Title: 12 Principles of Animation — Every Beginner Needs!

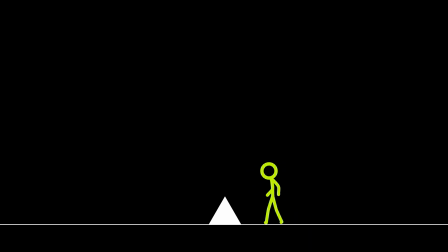(0:00)
Ever looked at your animation and felt like something's just not right? Maybe it's smooth, but still kinda weak and empty.
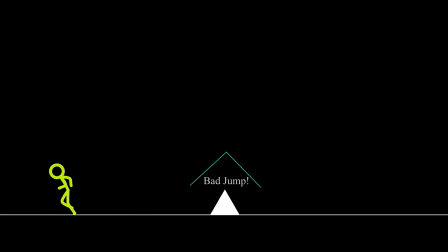(0:07)
Just like that move Zesty did right now. Yeah, that move needs fixing, but not just any fix.
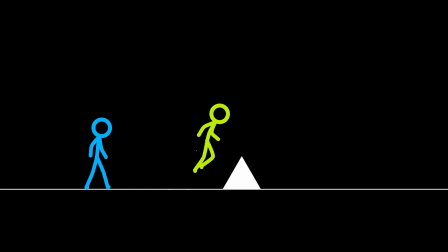(0:13)
You need to know a few basic rules, because without them, there's no way your animation's ever gonna be smooth and pro. So grab your pen, open your brain, and lock in.
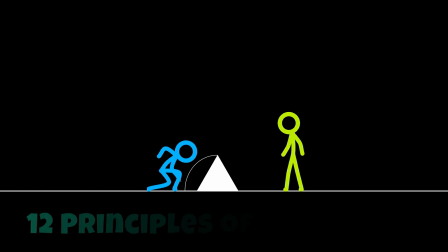(0:23)
Because today, me, Zesty, and Nova are showing you the 12 principles of animation in the easiest way possible.
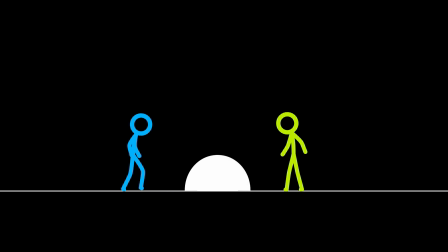Nice job, Nova. Ready to help teach these tricks to everyone else? Let's go.
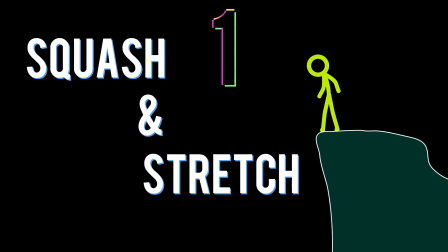(0:43)
Let's kick things off with Principle 1, squash and stretch. It's a simple one, but super important. A super simple example is this ball right here. It stretches when it's falling and squashes when it hits the ground.
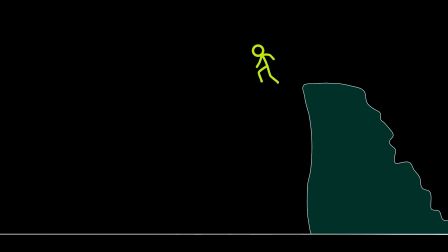(0:58)
Take a look at Zesty jumping down from that hill. As he's falling, his body stretches. It gets longer because he's moving fast. And right when he lands, his body squashes, getting a bit wider and shorter from the impact.
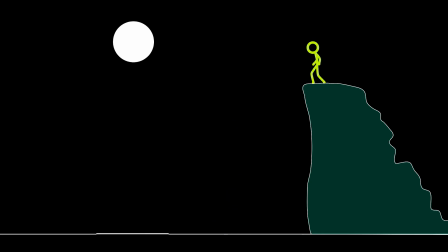(1:13)
This stretch and squash gives his motion weight and energy. It makes him feel alive, not just a stiff stick falling down.
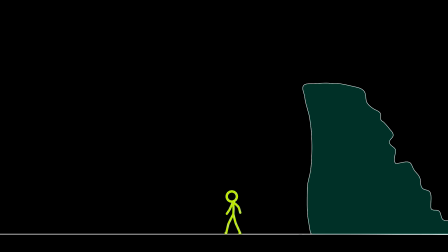(1:20)
Now let's see the same move without squash and stretch. See that?
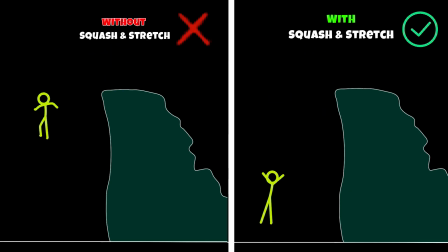(1:27)
It feels stiff and unnatural. Next up, Principle 2, anticipation. This one's all about preparing the viewer for what's coming.
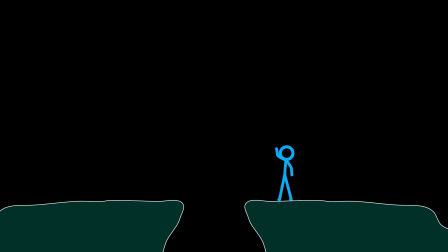(1:40)
Watch Nova right here.
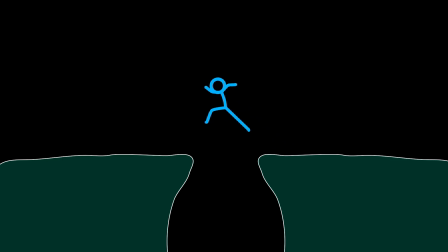(1:45)
Before he jumps forward, he leans just a little. See that? That tiny move tells your brain, hey, something's about to happen.
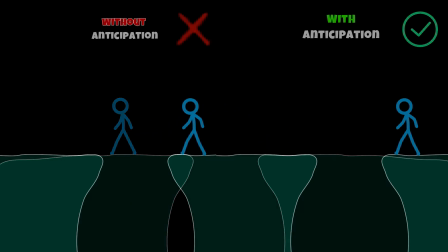(1:53)
Without it, the action feels sudden and awkward. Looks weird, right? Like he just flew out of nowhere.
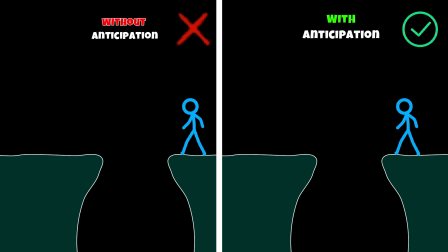(2:00)
Anticipation makes every move clear and natural. Add it, and your audience will feel every action. Here we go with Principle 3, staging. This one's all about making sure your audience knows exactly what's going on at all times. Take a look at Nova. He's right in the center, and his background's simple. Your eyes naturally go straight to him.
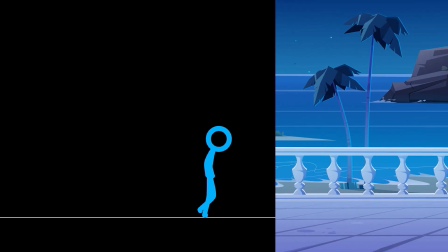(2:20)
But what if Nova moves to a different background and just stays in the corner of the screen?
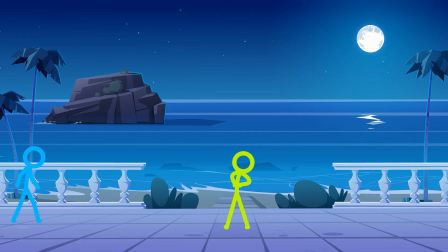(2:26)
Would you still be paying attention to him? Of course not.
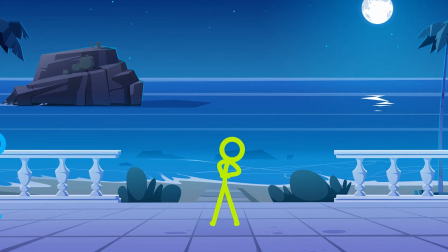(2:30)
Because Zesty is right in the center, and his color stands out way more against the background.
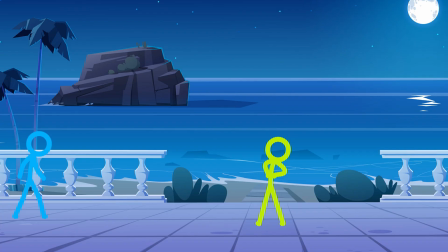(2:36)
Nova's stuck in the corner, and his color kind of blends in. That's what staging is all about, giving your audience a clear view.
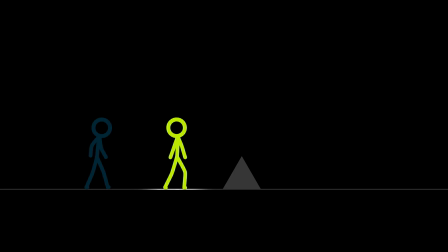(2:43)
Use camera movement and have characters take turns moving so it's obvious who or what the viewer should be focusing on.
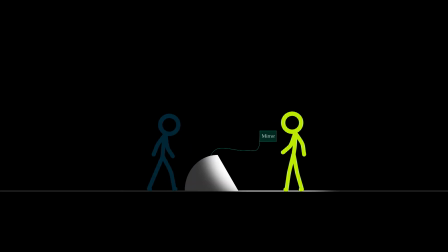(2:50)
So always ask yourself, is this easy to read in 1 second? If not, move things around, simplify, and make it obvious.
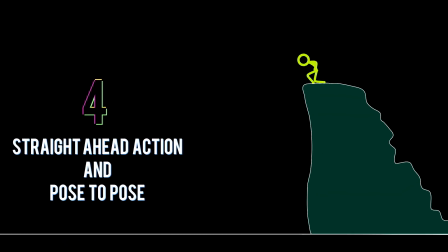(3:03)
Time to dive into Principle 4, straight ahead action and pose to pose.
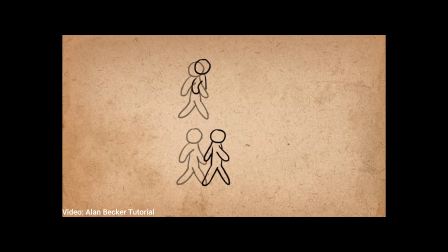(3:09)
This one's about 2 different ways to create movement in your animation.
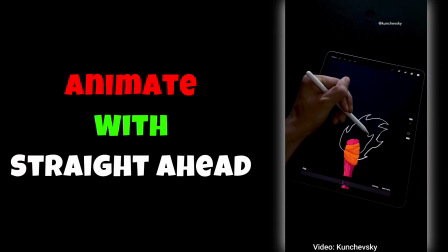(3:12)
With straight ahead action, you draw the frames one after another, like you're animating live from start to finish. It gives you spontaneous, fluid movements, but can be harder to control.
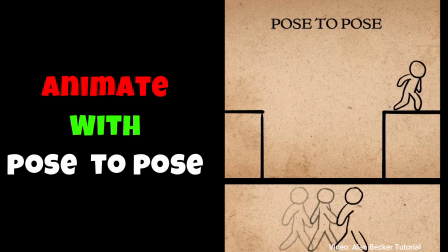(3:23)
Now, with pose to pose, you create key poses first, then fill in the in-betweens, the frames that connect your poses. This one's more controlled, and you get a stronger sense of structure.
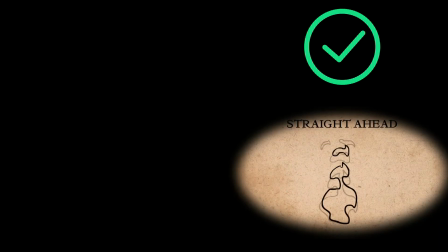(3:34)
Straight ahead is great for intense action, and pose to pose helps with planning and control.
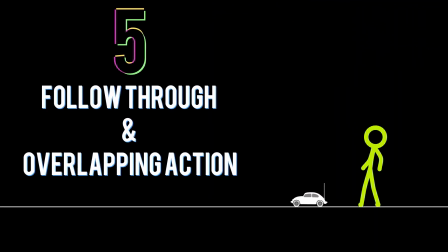(3:40)
Let's jump into Principle 5, follow through and overlapping action. Here's how it works.
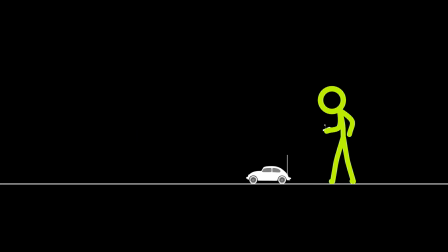(3:46)
Zesty's driving a remote control car. The car stops suddenly, but the little antenna on the back, it keeps moving for a second, then stops. That's follow through. Not all parts stop together. Now, when the car starts moving, the antenna doesn't move instantly. It follows a moment later. That's overlapping action. Not all parts begin motion together.